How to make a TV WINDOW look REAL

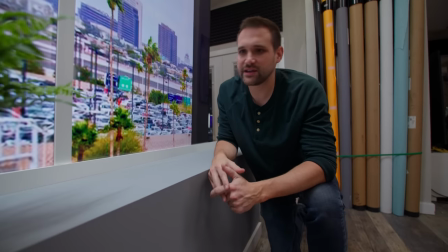(4:00)
After getting the TVs in the right spot and making sure the trim and the windowsill look convincing,
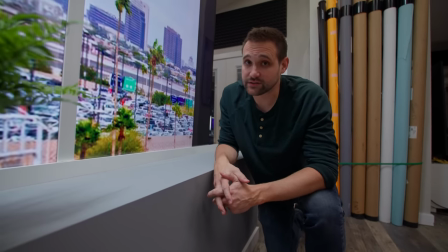(4:05)
the next step was to make sure the lighting looked convincing and this actually took a lot of work,
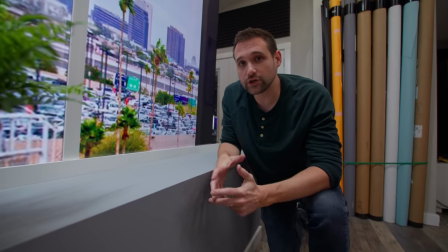(4:10)
but I'm gonna explain to you what we learned and why it helped us.
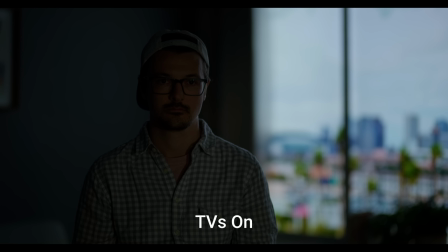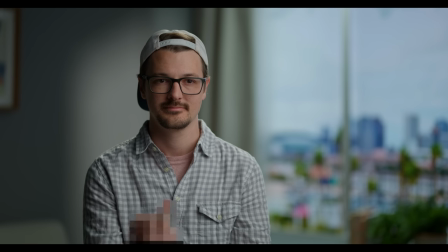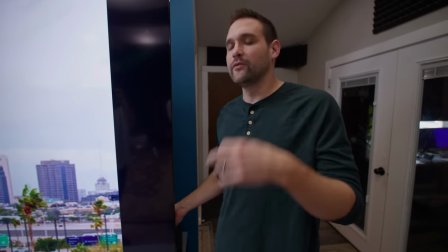(4:26)
we realized that a window I mean this took some thinking through but we realized that a window does emit light and so with
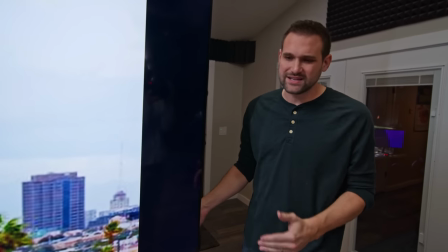(4:35)
some of our original tests we noticed that the plants on the windowsill and the windowsill itself was dark in shadow as if there was no light coming through the window
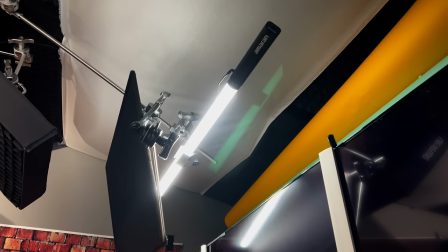(4:43)
so this aperture tube that we've mounted up here acts as our light coming out of the window and check this out this is what it does
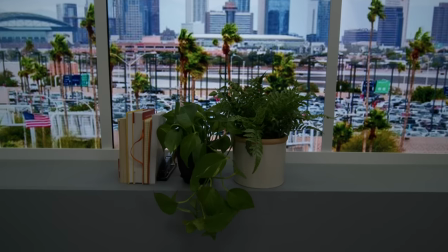(4:52)
that's without the light that's with the light this helps the whole thing become more convincing however the light was spilling onto our subjects too much so we
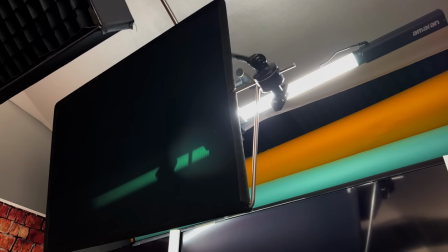(5:03)
added this black flag which basically makes this light mostly affect this and it doesn't spill around too much again for the idea of light
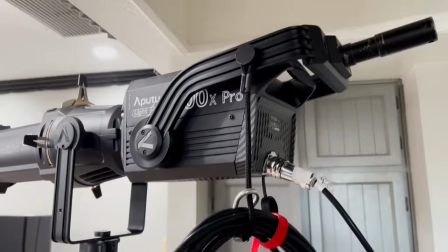(5:12)
coming through the window we decided to use an aperture spotlight with an aperture 600x and it's way over there and it's shining over here so that way it looks
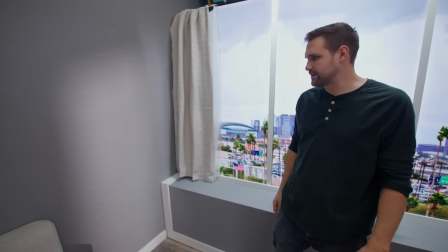(5:20)
like window light is spilling onto the back wall it's a subtle thing but i think it helps up here we've mounted the amaran f22c
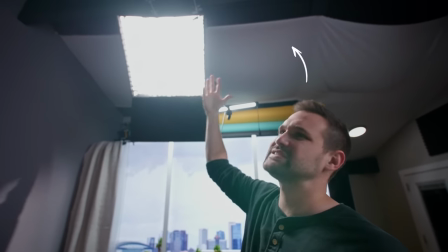(5:29)
with a grid on it so it doesn't spill onto the back wall this is our standard back light for any subject that's going to be in this place and
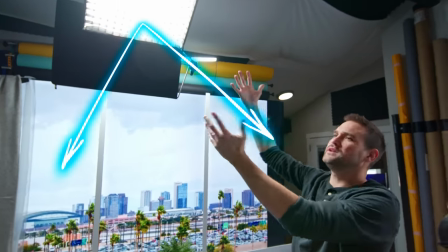(5:37)
we positioned it in this spot so that way it looks like the window light is coming and hitting our subject from behind
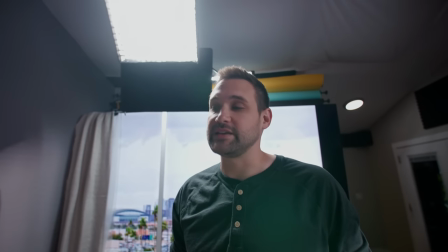(5:42)
thus increasing the realism of the space but also adding dimension to our subject.
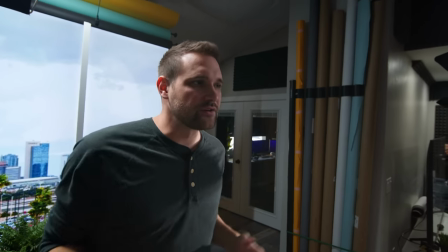(5:48)
And really, this lighting here becomes standard three-point lighting. Over here, we have our key light.
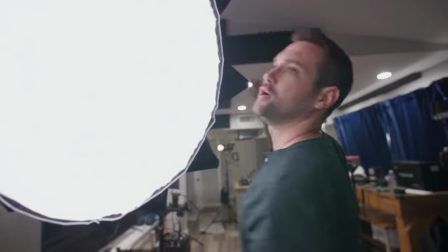(5:54)
This is the biggest softbox that we own. It's called the Light Dome 150 from Aputure.
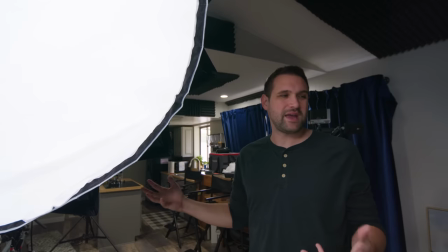(6:00)
It gives a really soft look, and it's really large. And for this space, for simplicity of setting it up, we decided to go with this.
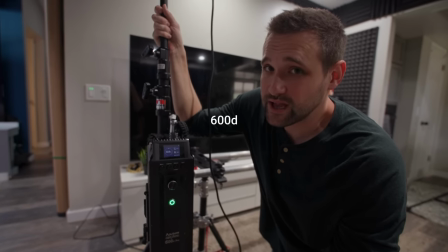(6:08)
You know, it's really wasteful of us to do this because this is a 600x a very bright light and we really don't need that much light in this space
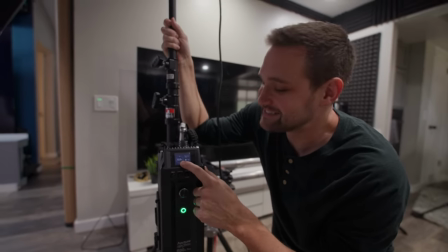(6:17)
this is at 2.6 percent power it's a little nothing you could pull this look off with a big soft box with a much
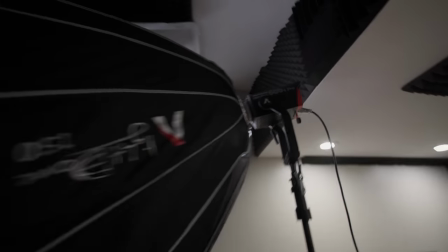(6:26)
cheaper smaller light but we just had this at hand and thought we would use it
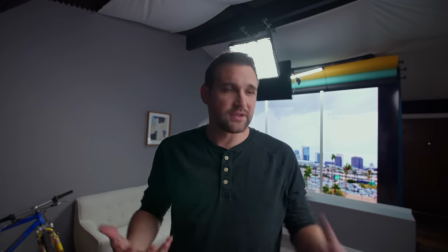(6:31)
next to complement this key light and to create shape and dimensionality on the face,
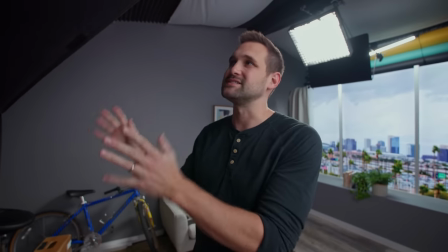(6:37)
we decided to go with this negative fill.
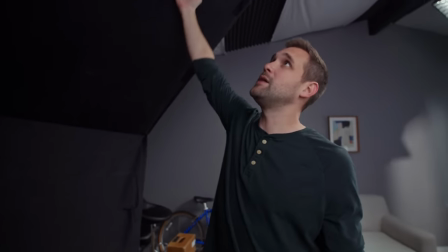(6:39)
And I really like big four by eight negative fills like this because it actually can come up and block some of the light that's spilling down from the ceiling and all the way down. Negative fill is your friend. And when you're trying to create that shape and dimensionality in the image, it really can help. And I've noticed that in rooms, light can spill around and different colored walls can actually affect the skin. So what I've learned is that negative fills and even white bounces can purify the color and kind of keep the skin in a natural color range.
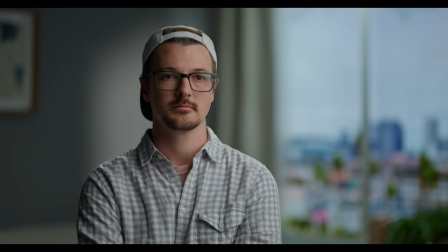(7:10)
Let's talk about camera settings. We filmed with the Canon C500 Mark II.
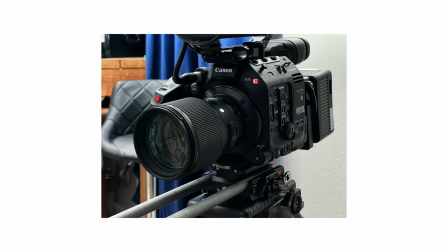(7:14)
It's a full frame camera and we used a Sigma 85mm f1.4 lens.
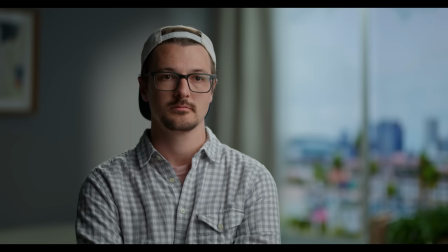(7:20)
We filmed with the lens wide open to maximize our amount of bokeh. This makes the background look real and hides our imperfections.
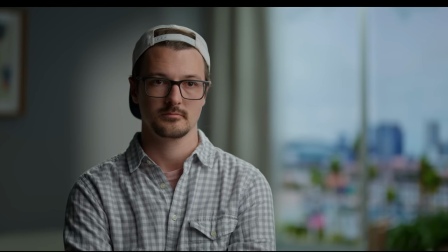(7:28)
I exposed for this scene just like I was filming with real windows.
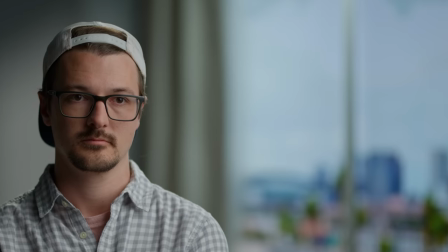(7:31)
I made sure the highlights in the skies were just below clipping and then I lit the subject.
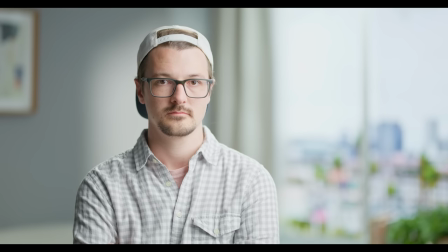(7:38)
With the lens wide open and the ISO at 320, I put on two stops of ND and the sky on the TV looked great.
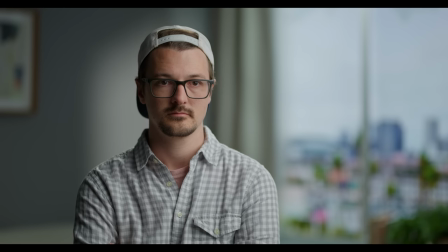(7:45)
Exposing for the TVs first and making sure they look bright is important because if the TVs look too dark, it won't look like you're filming a real window.
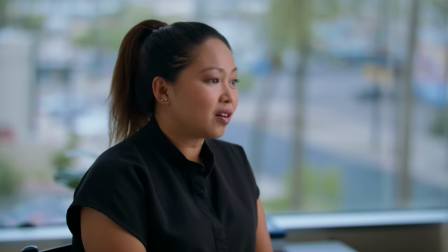(7:54)
For reference, check out this real interview we filmed with real windows. Notice how bright the windows are.